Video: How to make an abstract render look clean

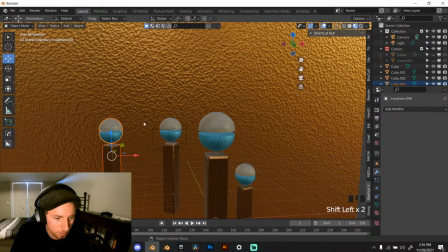18:17 Alright. And then this goes RZ.
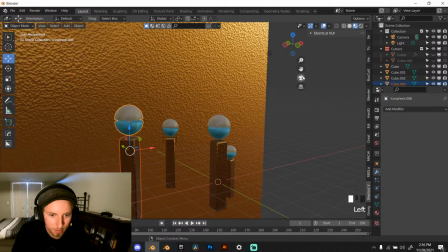18:24 S, scale it up a bit. And
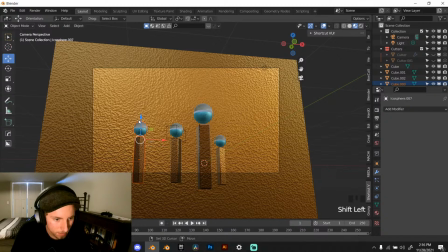there we go. And just make sort of a little cluster of these towers right here.
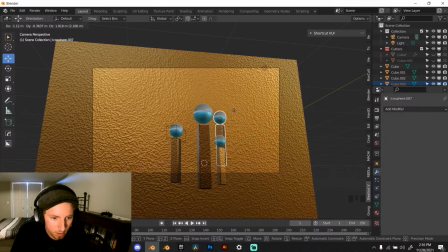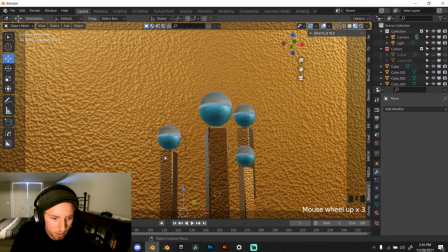18:49 Alright. One more.
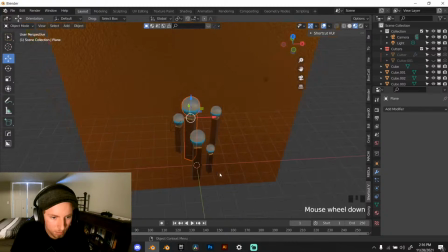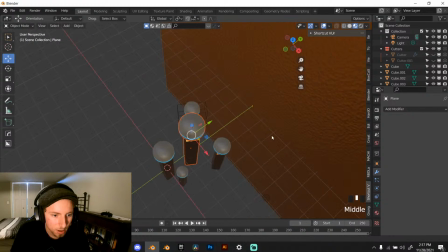19:08 Make sure none of these are touching each other. And try to get them so that they all
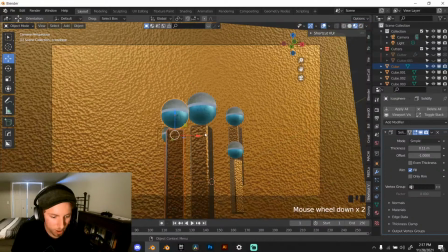19:19 are visible by the camera here. So kind of like that.
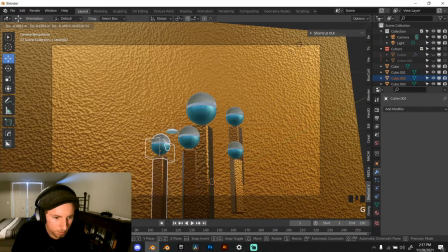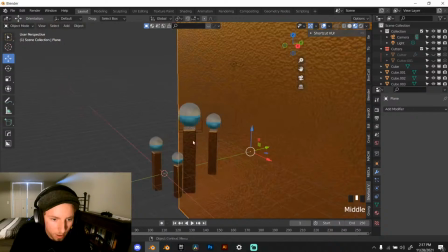19:49 There we go. That's good for now.
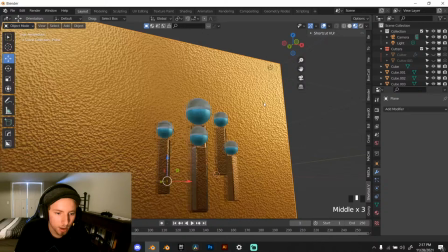19:52 So now let's find an actually good angle here, and we're gonna move all these lights around anyway.
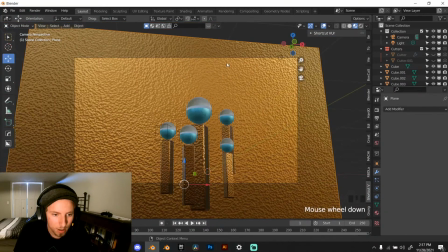19:59 So G, kind of like that.
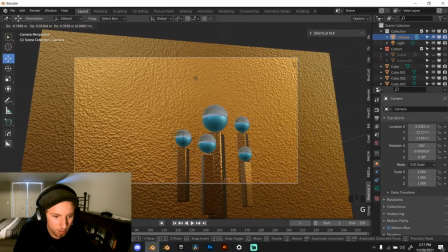Move this one a little closer.
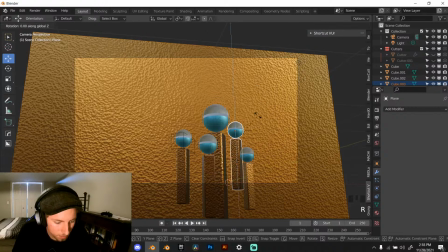And rotate them around so that they're visually different from each other and get that nice variation.
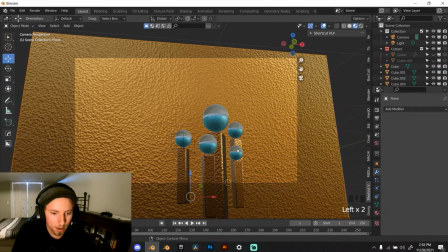20:30 Our brain is psychologically inclined to notice variation in pattern more than it is continuity.
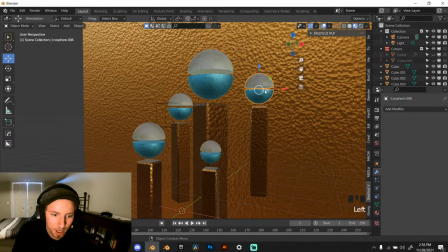20:41 And I don't actually know why that is, but it is interesting to know that if you make something the same and make a bunch of things the same and then one tiny thing different, your brain will notice that very quickly.
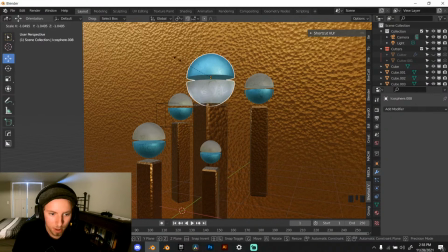21:00 So for that reason, I'm going to invert just one of these. And I think I'm going to do this one.
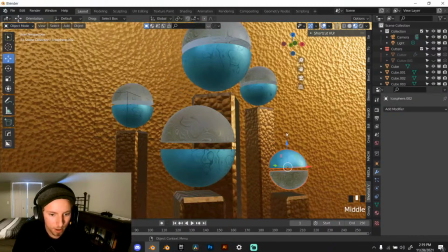21:17 There we go. And that'll give a little bit of, just a little something extra to this.
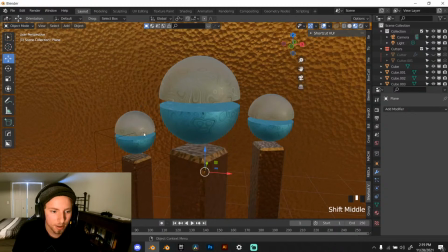21:26 I think that'll go well.
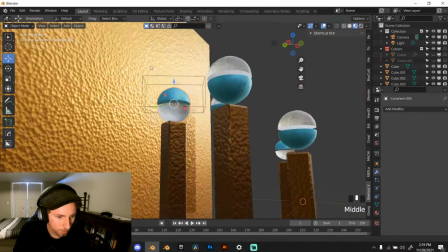21:37 There we go.
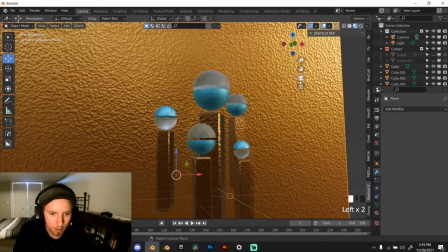21:42 Okay, I think that's good. So now let's deal with lighting.
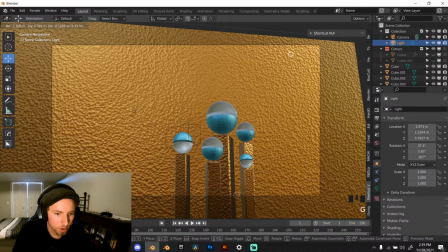21:48 Now lighting is very important if you want just a calming scene here.
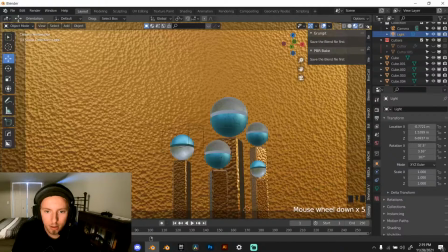21:54 So let's get our lights scene world.
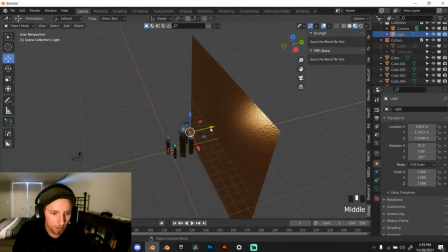21:59 There we go. So obviously we're going to want something illuminating the front part here,
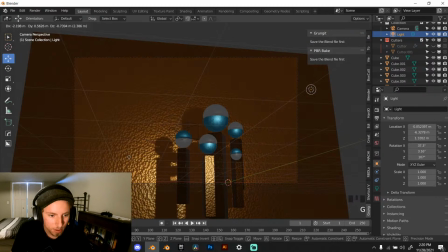22:06 but we don't want to cast too much of a shadow because as you can see that's kind of visually disrupting.
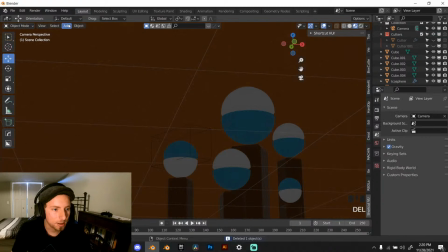22:14 So what I'm going to do is delete that and get in a area light here.